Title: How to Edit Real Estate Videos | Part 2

It makes the speed feel like more realistic, because if the camera was actually moving that fast at that shutter speed, there would be motion blur. But since it was captured at a slower speed and then we sped it up, there is no motion blur, which it can feel very like jarring to the viewer.
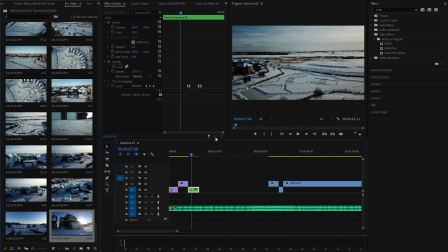So to fix that, what I do is I start off again by nesting the clip. And then I'll go into my effects and click RSMB. And since I'll have my clip selected, we're going to drag it, ice double click. And for the blur amount, I like to switch this to 0.7 and 90. As a side note, you can kind of replicate this effect by using Gaussian blur and directional blur, but it is not quite the same and not as good and more work. So, I mean, if you're in the business and you're going to be doing these kind of things a lot, I think it's worth the $100 or whatever it costs for the plugin. It makes a big difference in your videos and can really help you stand out. So, let's go back here and we'll see if I need to render it here to watch it.
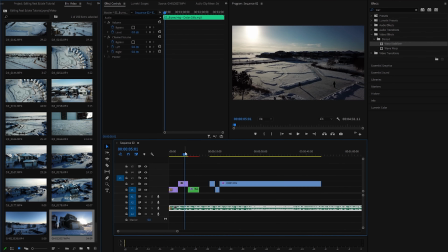Alright, so let's see how it looks with the RSMB here. Oh, so good. Just so buttery smooth. This feels very elegant. So, very happy with that. Next, I'm going to move on to some ground shots here.
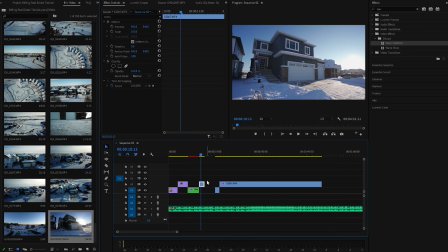So, I've got this ground shot here with my A7 III, kind of showing the main entranceway as well as like the front of the house. This is like a really, really good, like good staple shot to have. I'm just kind of showing the entranceway along with the house from an angle.
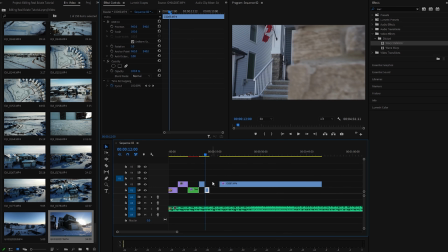That looks great there. Next, we're going to show a closer shot. So this is kind of like revealing from the foreground to the front door. Remember when I said that in the first video, foreground is your friend? This is why. It's really nice to have these dramatic reveals. And this clip is actually reversed.
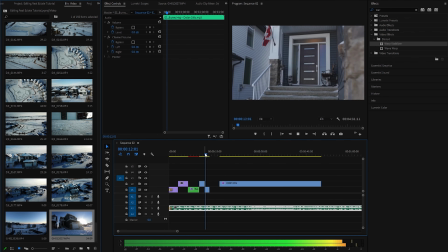So the actual clip was shot like that. so because I had it on autofocus, so it's showing the door first before it could autofocus on the closer foreground there. So then I just reversed it. And now it looks perfect, showing the front entranceway.
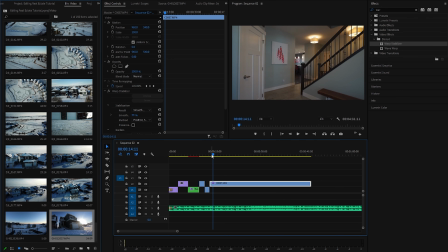It's a nice imitation in, so we're going to move on to the interior. So this shot, we have the main foyer going all the way to the kitchen here. What I've done with this shot here is I've just kind of warp stabilized it before we do anything with it. And the reason for that is this was shot on a gimbal, so even though it should be pretty smooth, there's still like some steps and some movement in it. So I want to get it buttery smooth before we speed remap it, because those steps will show up a lot more once we speed remap it.
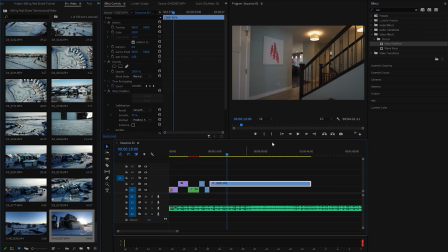So it's warp stabilized. We can't change the speed when it's warp stabilized, so we're going to nest it. And now that it's nested, we can change the speed on it. So we're going to show the entrance for a little bit here, and then we're going to grab the speed
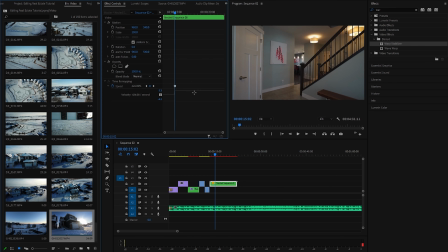and just ramp it up here to about, I'd say maybe just under 1,000%. Yeah, I'm going to try and slow down and speed up to the beat of the music as well. It really helps the transition. So around here, there's a nice piano stroke.
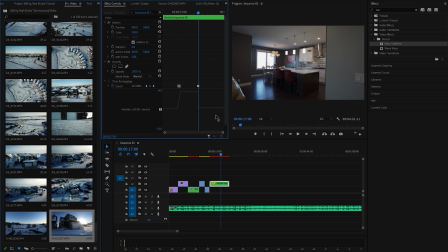So we're going to lower it down to 100 again, because remember, 100 is actually 40%. Yay! Okay, perfect. And again, we're going to nest it and put on our motion blur. So a good rule of thumb when editing like the larger areas of the house, like the kitchen and the living room, is to have 2 to 3 wide shots, 1 or 2 medium shots, and then 1 or 2 close shots or detail shots. So that's what we're going to do for these ones. So I have this first wide shot showing off the kitchen, establishing that we are there.
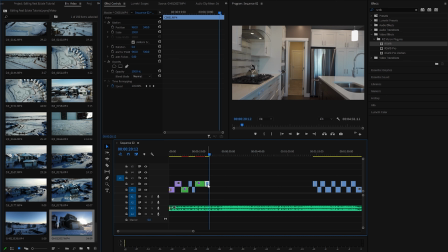I'm going to look for another wide shot here, because we've got a nice medium shot here.
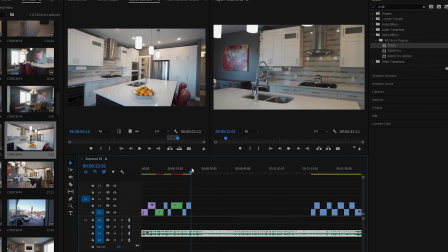And notice between the movement between these two shots, we're going right to left in this one, right to left in this one.
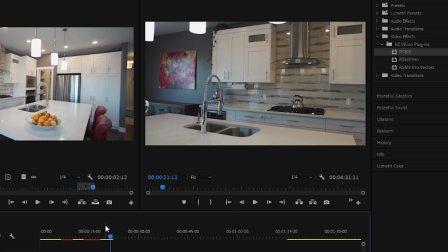Motion is huge for showing transitions between different shots. So try and keep that in mind. 1, when you're on site, and 2, when you're editing, if you need to reverse clips to try and make the speed match.
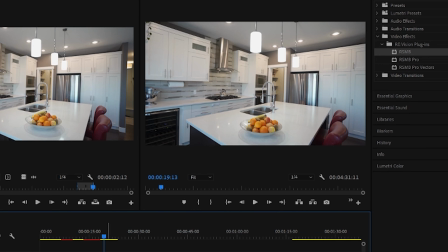And with that said, I'm actually going to reverse these first 2 clips. Make them going left to right. Because this third shot, igniting, can only be played forward.